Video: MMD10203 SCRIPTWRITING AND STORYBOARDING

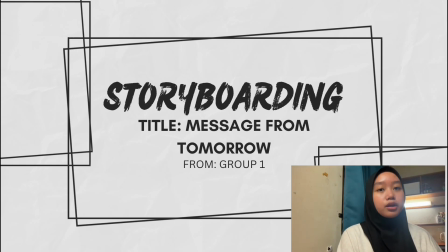Assalamualaikum and hi everyone. Today, our group would like to present our storyboard titled Message from Tomorrow. This story combines science fiction, mystery, and drama. It follows a university student named Lina, who later receives mysterious message from someone claiming to be her boyfriend from the future.
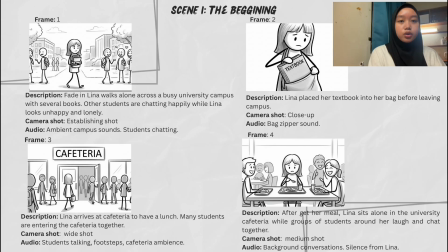In scene 1, we introduce Lina and her daily life. In the first frame, Lina is shown walking alone on a busy university campus while other students are spending time with their friends. This helps establish her character as someone who feels lonely and isolated.
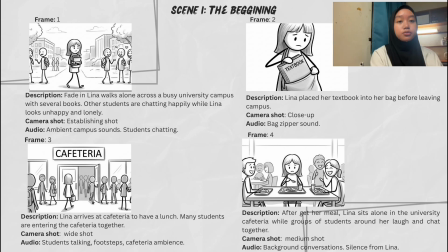Next, Lina finishes her classes and prepares to leave campus. She then goes to the cafeteria for lunch. Although the cafeteria is crowded with students chatting and laughing together, Lina sits alone. This scene emphasizes her loneliness and allows the audience to understand her emotional state.
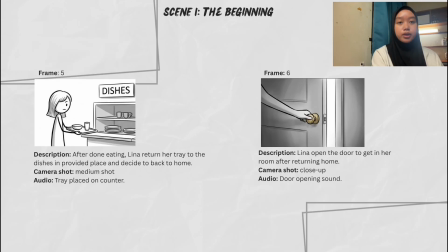After lunch, Lina returns her tray and heads home. In the final frame, she opens the door to her room after arriving home. This marks the end of their normal daily life and prepares the audience for the mysterious events that will happen later in the story.
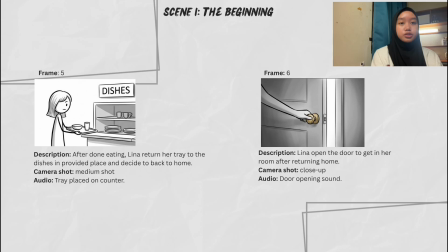Throughout this scene, we use a variety of camera shots, including establishing shots, wide shots, medium shots, and close-up shots, to create a realistic setting and highlight important details. Overall, scene 1 is important because it introduces the main character and sets up the story before the main conflict begins.
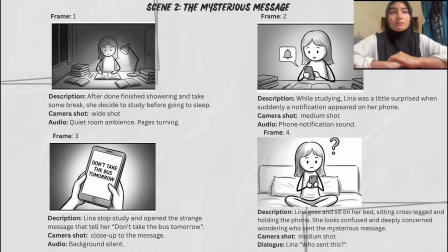So next, I will explain the development of the story and the conflict that occurs. So in scene 2, after done finish showering and take some break, Lina decide to study before going to sleep.
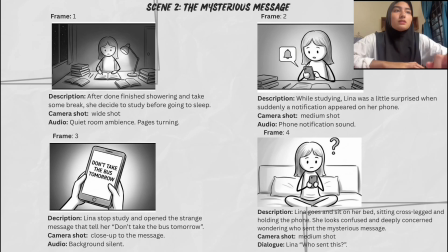So while studying, suddenly she received a strange message on her phone. She stopped studying and then she look at the message that tell her don't take the bus tomorrow.
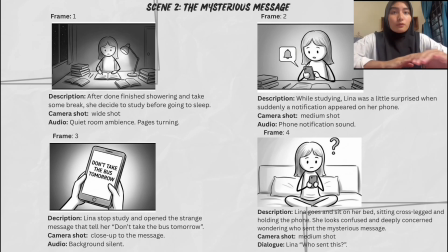She literally confused, and she go on her bed and holding the phone. She really confused and wondering who sent the message.
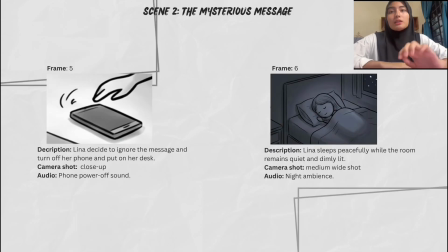And then Lina decide to ignore the message and turn off her phone and put on her desk. And she decide to sleep as usual.
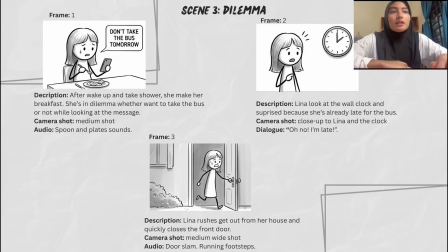The following morning in scene 3, Lina is unsure whether she should believe the message or not. So while preparing for the day, she keeps thinking about the warning. However, she becomes late and rushes to the bus stop.
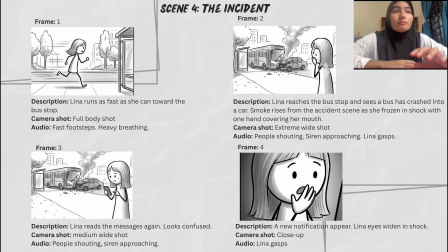So in scene 4, Lina arrives at the bus stop and discover that the bus has crashed into a car. So she realized that the mysterious message had actually saved her life. So to emphasize the seriousness of the accident,
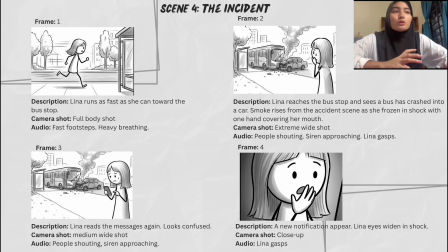so we use an extreme wide shot to show the entire accident scene, while sound effects such as sirens and people shouting create a dramatic atmosphere.
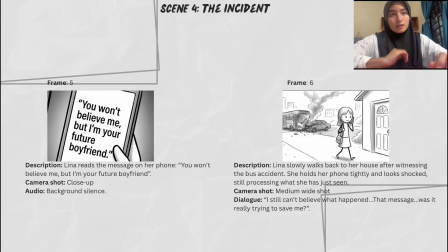Later, Lina received another message, and this time the sender reveals that he is actually her boyfriend from the future. So this section represents the main conflict of the story and increases the mystery,
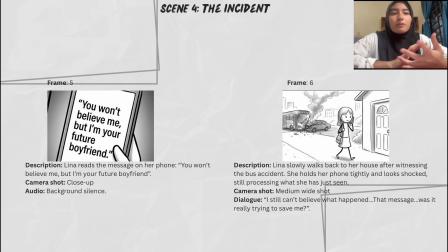making the audience curious about the identity of the sender and how he knows the future.
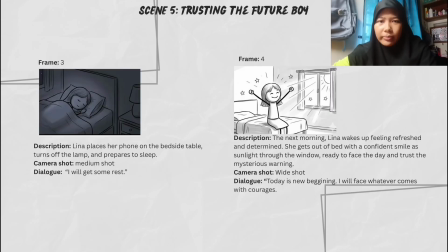Okay, for the final part, I will explain the climax and ending of our storyboard.
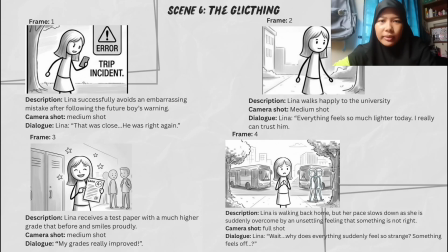In scene 5, after witnessing that the message about the bus accident was true, Lina began to trust the future boy. She followed its advice, and many positive things start happening in her life. For example, she avoided embarrassing situation and even achieved better academic results.
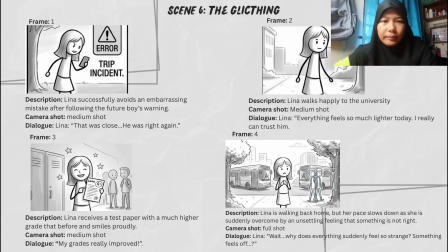As a result, Lina became more confident and start relying on the message she received.